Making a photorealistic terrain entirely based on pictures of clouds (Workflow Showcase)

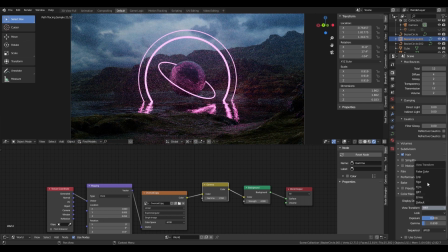8:13 You then can see me experimenting with the color spaces, seeing if any of them in particular stick out as something I want.
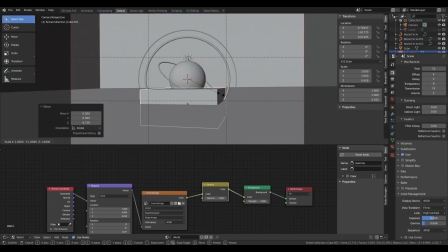8:19 I then had a revolutionary thought, what if I made clouds using clouds? So I then added a box and a new material, made a volume scattering,
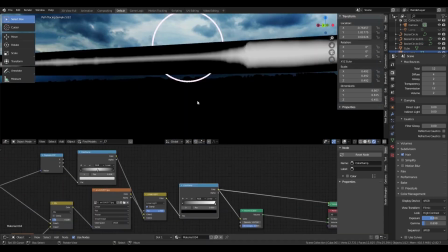8:27 and applied one of the many cloud images to it, distorting it with some noise and adding some feathering as the fog goes higher with the gradient and linear lights.
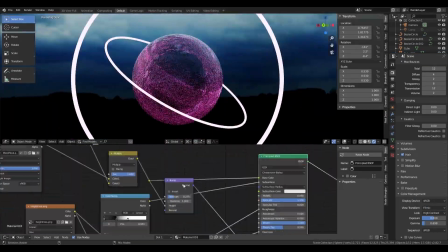8:35 Then you can see me go through pretty much everything again, just aligning and refining even more. This is not a do this, then this, then do that, then do this, then do this workflow.
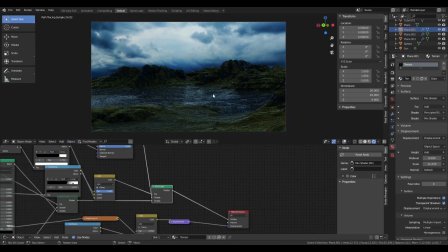8:44 It's very finicky.
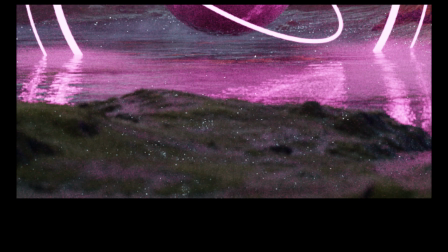8:48 I then render it again, and notice one of the mistakes I made with the sunlamp. I made it too small. That's why there's so much noise on the ground, as well as that the cloud in the background bothered me a bit, so I just removed it.
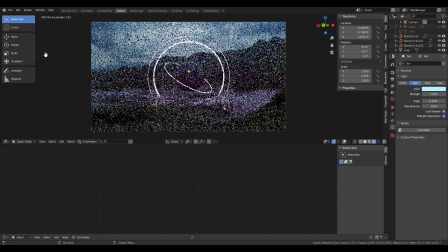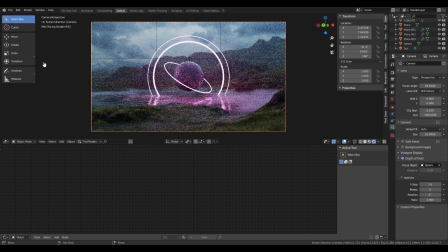9:06 I then do a quick 40 minute render so I can get some basic compositing down. I start by adding quite a bit of glare to increase the foggy atmosphere of the image.
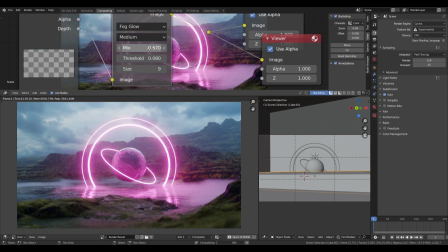9:14 I set the threshold quite low and make it very subtle. I then add curves adjustments to increase the contrast and add some blues to the shadows.
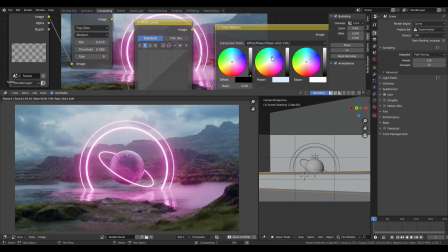9:24 I then add a color balance node and set it to offset power slope and make the midtones very blue to emphasize that cold muggy feeling in the scene.
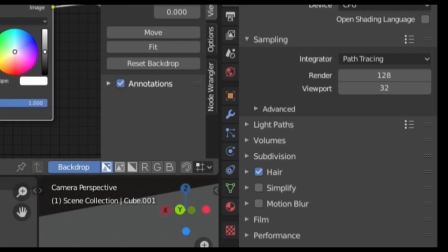9:31 I then exit the compositing workspace and proceed to enable all useful passes. Then I increase the samples to 400 and let it render for two hours and for nights.
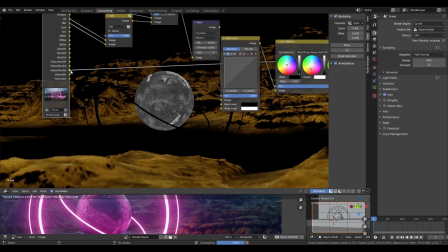9:39 Once I woke up, I immediately got back to work on it while it was still fresh in my mind, and just fiddled and experimented with what the passes could do.
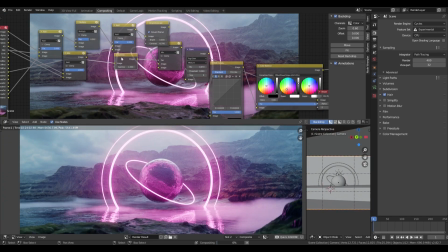9:46 The most useful passes for this scene were the Mist Pass, the Ambient Occlusion Pass, and the Volume Direct Pass, as well as the Subsurface Pass.
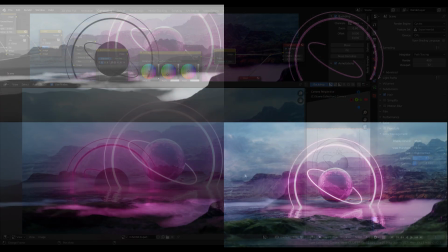9:56 After I was satisfied with the compositing of the scene, I exported four passes, the Mist Pass, Emission Pass, Volume Pass, and Beauty Pass.
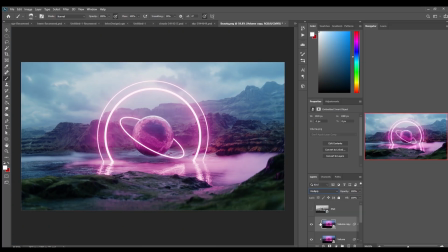10:03 I then opened Photoshop one last time and do a bit of finalizing touches using various photobashing techniques,
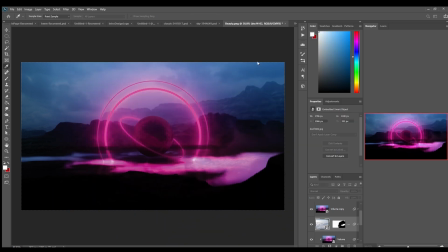10:08 essentially refining the atmosphere and adding little fragments and pieces of clouds to increase the overall detail in the fog.
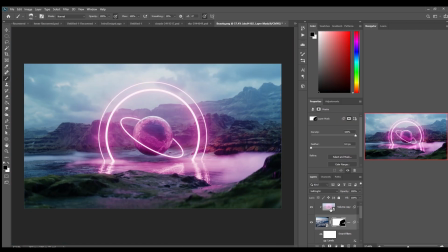10:14 Color Dodge and Softlight were very useful tools here.
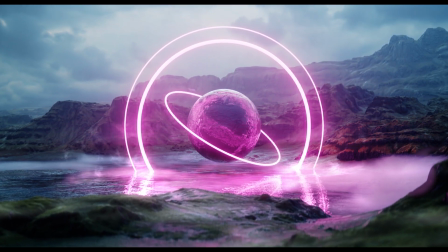This was my first fully edited and cut video. If you enjoyed it, please like it. If you have critiques, please provide them, and most importantly, if you have questions, please ask them. I'm wondering if I should make this challenge thing a series on my channel, as it's not something I normally do. Please tell me if you want to see more of this.